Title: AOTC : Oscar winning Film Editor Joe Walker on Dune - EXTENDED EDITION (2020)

I think that's the job of the editor is that and you never know when that's going to come and useful that some tiny little thing that you're going to that is going to get you out of jail from it doesn't even belong to the scene is going to crop up in your mind later and go oh man i do you remember this i've got something you know famously the opening of gladiator not my work but um famously that's a b-roll shot of the hands going across the corn you know it's just somebody's like remembered how the material that was presented to And, you know, it's impossible to keep track of three cameras day in, day out. It's very, very hard. And also, it's often, you know, at least one of the cameras is going to feature another camera in it, right? Yeah, that might be the end, or almost the end. Let's try another one. Yeah.
The fear is the mind killer.
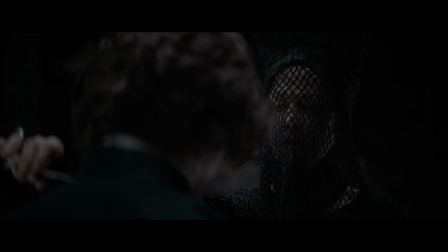[45:23] It's the little death that brings us all.
Cutting it, we wanted this idea of the Kwisatz Haderach to be born. It's what Reverend Mother is looking for. Lady Jessica wasn't meant to have a son.
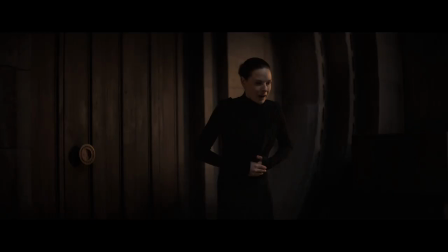[45:38]
She was meant to have a daughter. And the Bene Gesserit arrive on the planet to say, if you're not up to the task, then we're going to kill you.
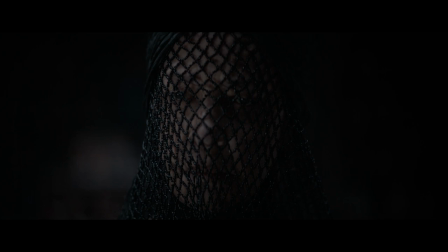[45:44]
And mum's outside, and she fears he's not ready. So there's a lot going on in the scene.
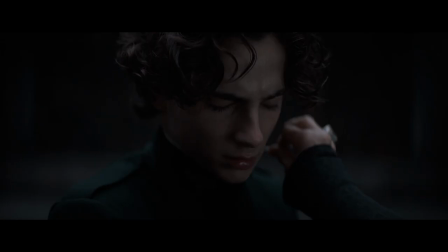[45:50]
And in the kind of moment of duress, we flash inside and something resilient,
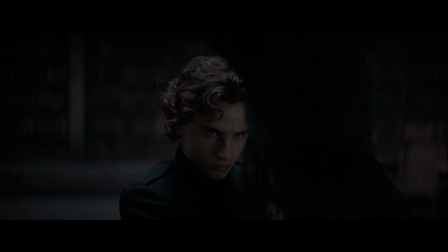[45:57]
something really powerful is revealed to us, the audience, and to Reverend Mother. Building that scene, we had shots we wanted to use, including burning palm trees and some sense of the future. But also, there was this tiny little fragment of sound that had come at very early stages. Hans gave us pieces of music, and they weren't necessarily destined for any particular scene. And in one of the tracks, there's a singer called Loire who recorded this chant in a wardrobe in her apartment in New York, we just tried it out. And it was, it just suddenly, everybody was, you know, played it back to hands and he was like, wow.
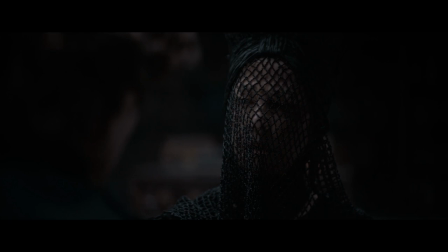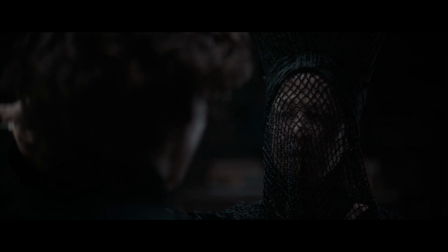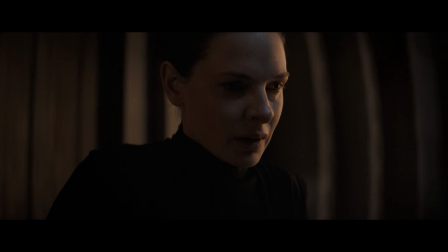[46:53]
We also developed the voice, the witchy voices come into that and the sort of sense that there's a presence around him. It came from all the team, everybody working together to try and kind of make these little focal points, develop them hand in hand.
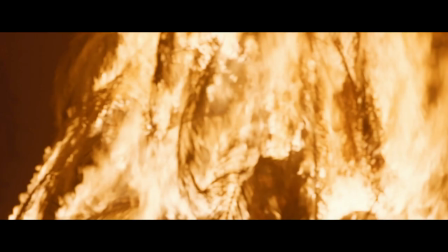[47:07]
I mean, it wasn't like we finished an idea and then handed over. It's like we do it all together all the time.
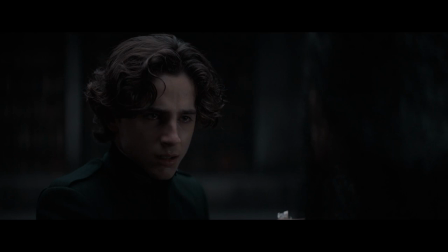[47:17] Enough.
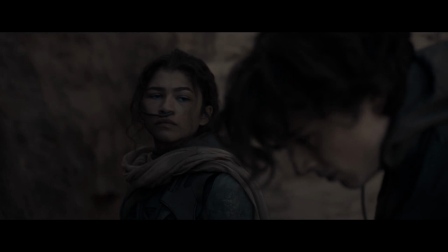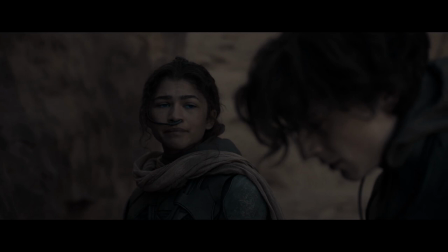[47:26] I don't believe you're the least on Al-Gahib. But I want you to die with honor.
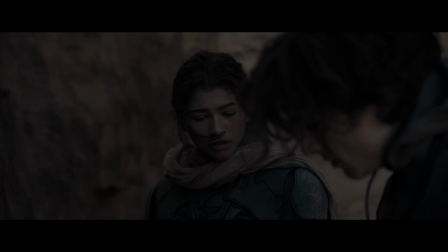[47:32]
This was shot like in different times and it all, you know, it was all constructed from different locations. I mean, it was shot in many different places. The scene looks seamless to me. Tell me a little bit about like what's shot in one location, what's shot in another. There's two props to Paul Lambert. I'm going to probably get this wrong because it's like two years ago.
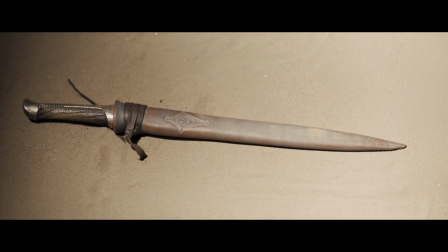[47:52]
That's Jordan. The knife. Yeah. Handle of the knife. That is Hungary.
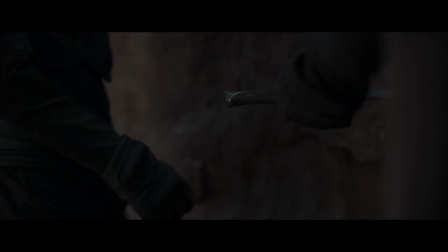[47:58]
The knife on the floor. California. Oh my gosh. Jordan.
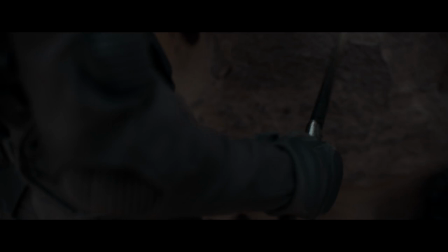[48:04] It's made from a tooth of Shai Halud, the great sandworm. This will be a great honor for you to die holding it.
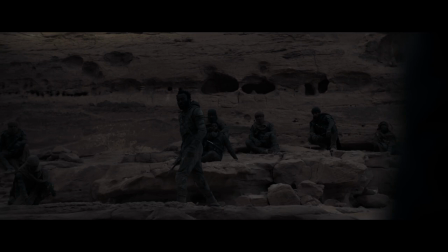[48:11]
That, I think, is California. That is Jordan.